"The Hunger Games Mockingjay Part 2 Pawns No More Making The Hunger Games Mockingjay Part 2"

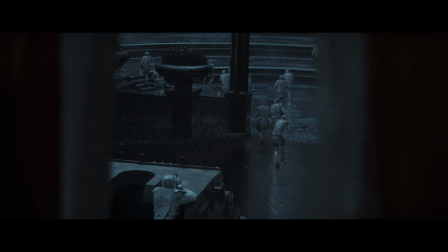102:43 We are in the apartment looking across the arena at the apartment that the leagues are hiding in, and the peacekeepers fire a rocket-propelled grenade at the apartment, and the whole thing pancakes, which is all digital.
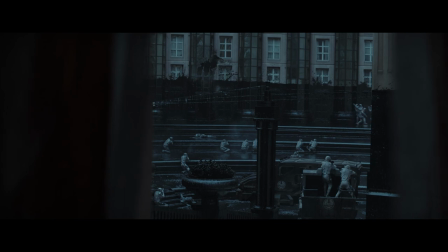102:56 That's all us.
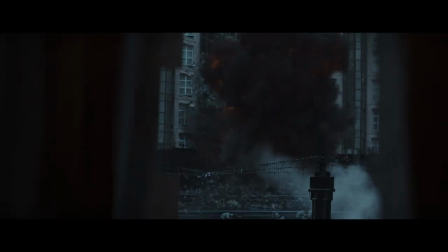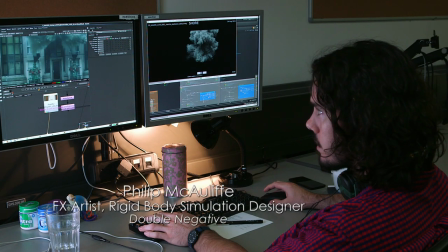103:03 Part of the plate here, and you can see they've got these big cannons that they'd set up that fires these plumes of dust.
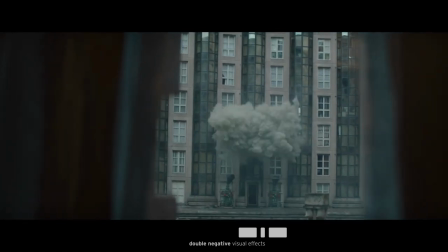103:10 I'm not quite sure what that is. But that was a good point of reference for us to replicate kind of a dusty, smoky explosion.
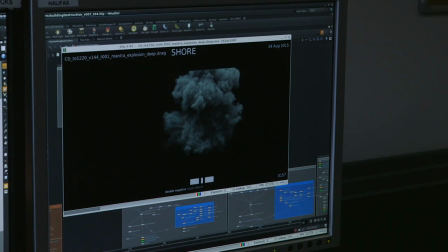103:17 And there's two layers there. There's like the kind of pyroclastic smoke that's coming from things burning, as well as the layers of dust.
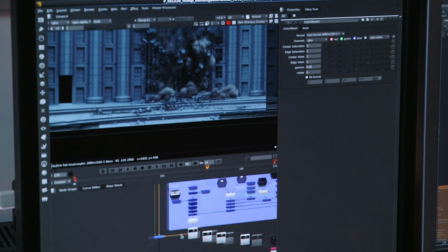103:24 The hardest thing was probably getting a correct sense of scale into those pieces and structural integrity as you fracture that building.
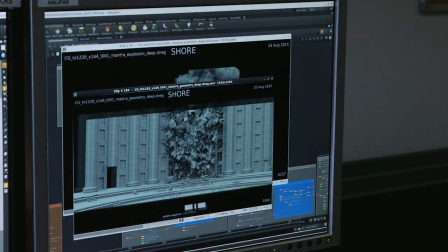103:30 Do the pieces look too small? Do they look like tiny bits of gravel? Do they look like huge boulders? And does it look like it's held together with steel?
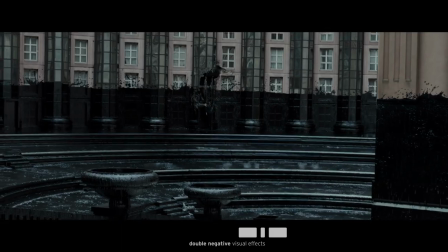103:37 All the stairwells and the internal floors and the furniture that's all in there. And it's all rigged up to explode and fall according to physics.
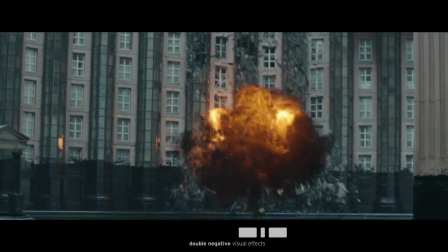103:45 As a comper, we're tasked with trying to integrate everything to make it look as real as possible.
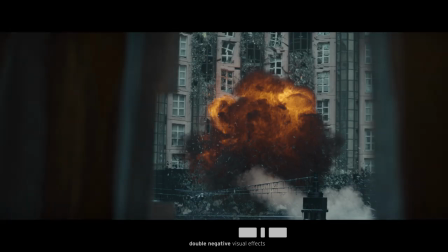103:50 So I was looking at a lot of buildings falling, a lot of fireballs, and what they do in nature, I guess you would say. Yeah, so I take Phil's work and I make it look pretty. Significantly good. Better, yeah.
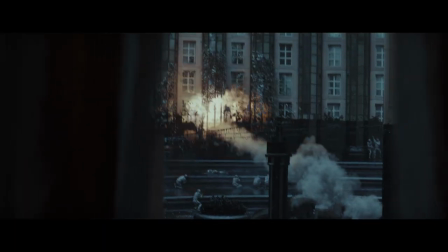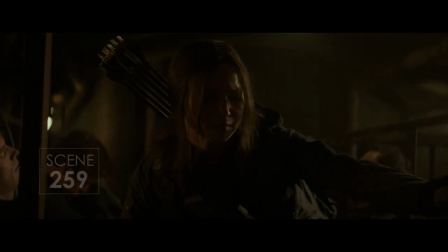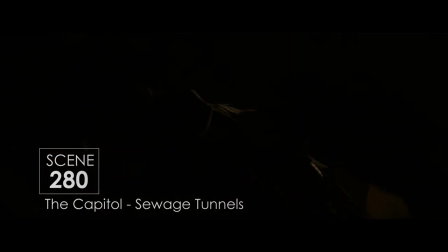Once we get into the sewers, it gets really interesting because it's not all about being, you know, loud and bombastic.
Goodness.
That was initially done in production while they were shooting. They got one of the assistants to record that voice, and we've since replaced it with a group actor,
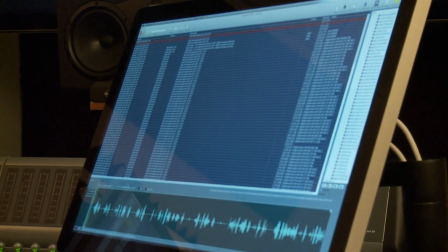104:52 but trying to just get this voice saying her name in a whispered manner and just putting it way off in the tunnels. So you just barely hear it. Did I hear somebody say a word, or am I just hearing a weird sound?
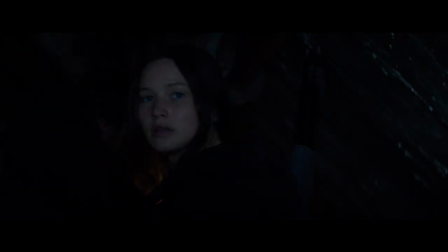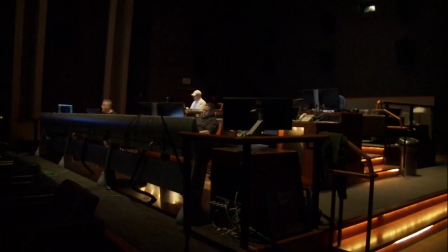105:11 And that's when we have the opportunity to get super, super quiet in the tunnels.
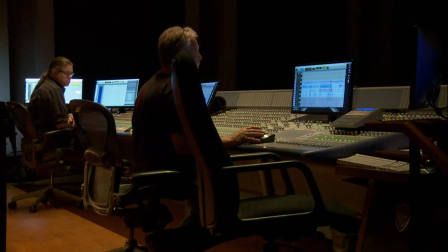105:16 And then we're able to, you know, just hear little sounds here and there before it all just goes bananas, basically.
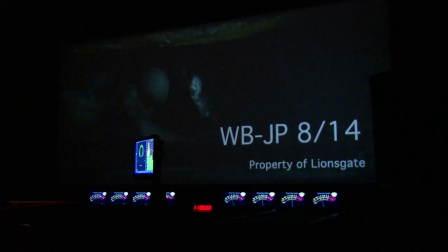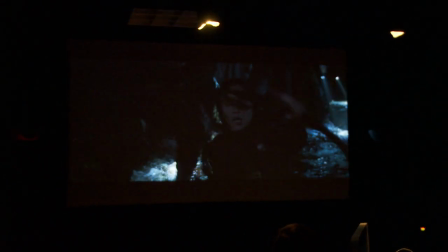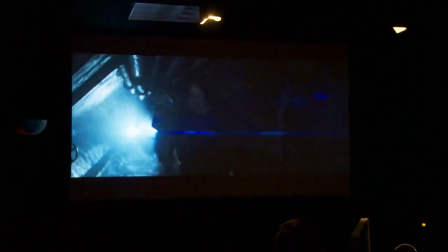105:33 I guess the lizard sequence was a sequence that I worked a lot on early on just because it was huge.
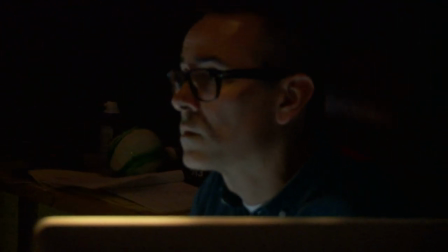105:39 And it was a little bit different than the way it was prevised. So a lot of times you get action sequences and, you know, you get a previs and you kind of just sort of slot stuff in.
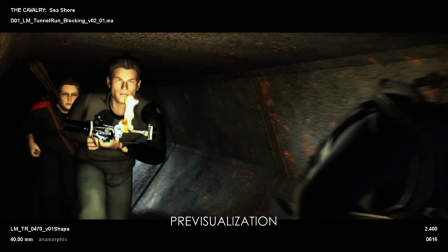105:49 But in this case, there was previs and then there was stunt vis,
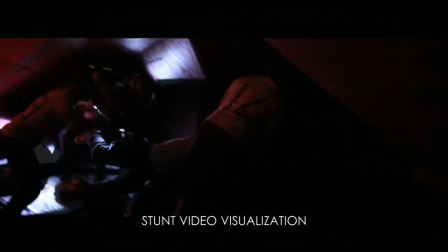105:53 which the stunt group went and shot something similar with a few little props.
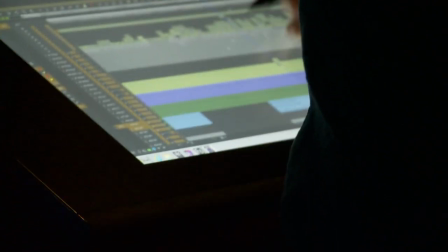105:59 And then what we ended up with was something sort of in between.
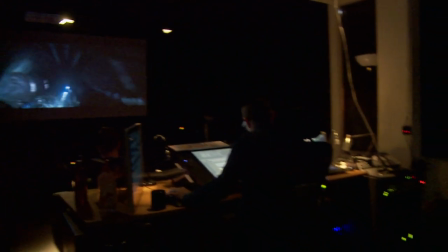106:03 So that was challenging, just figuring out exactly what that scene was going to be,
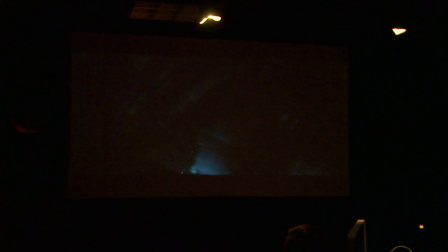106:10 and predominantly because I needed to do it before they wrapped the set. It was all those water tanks, and I was getting a lot of pressure from the producer, you know, get this thing cut, and, you know, we don't want to rebuild all that. We'll go in and, you know, lay the creatures on top of those performances.
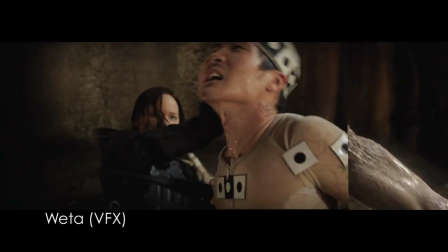106:31 In some cases, sometimes we'll create our own performances to make sure that we're not bound by what human performers can do.
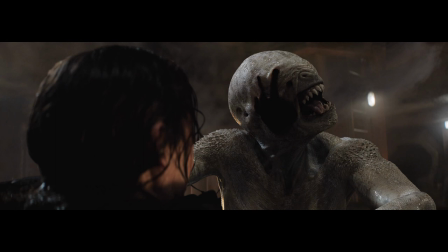106:38 The characters, you know, they're not magical. They can't run around like Spider-Man. They can't, you know, climb upside down in the ceiling. They're sort of bound by the same rules we are, but they're extremely strong, fast, wiry, and they're sort of mad, you know, with hunger.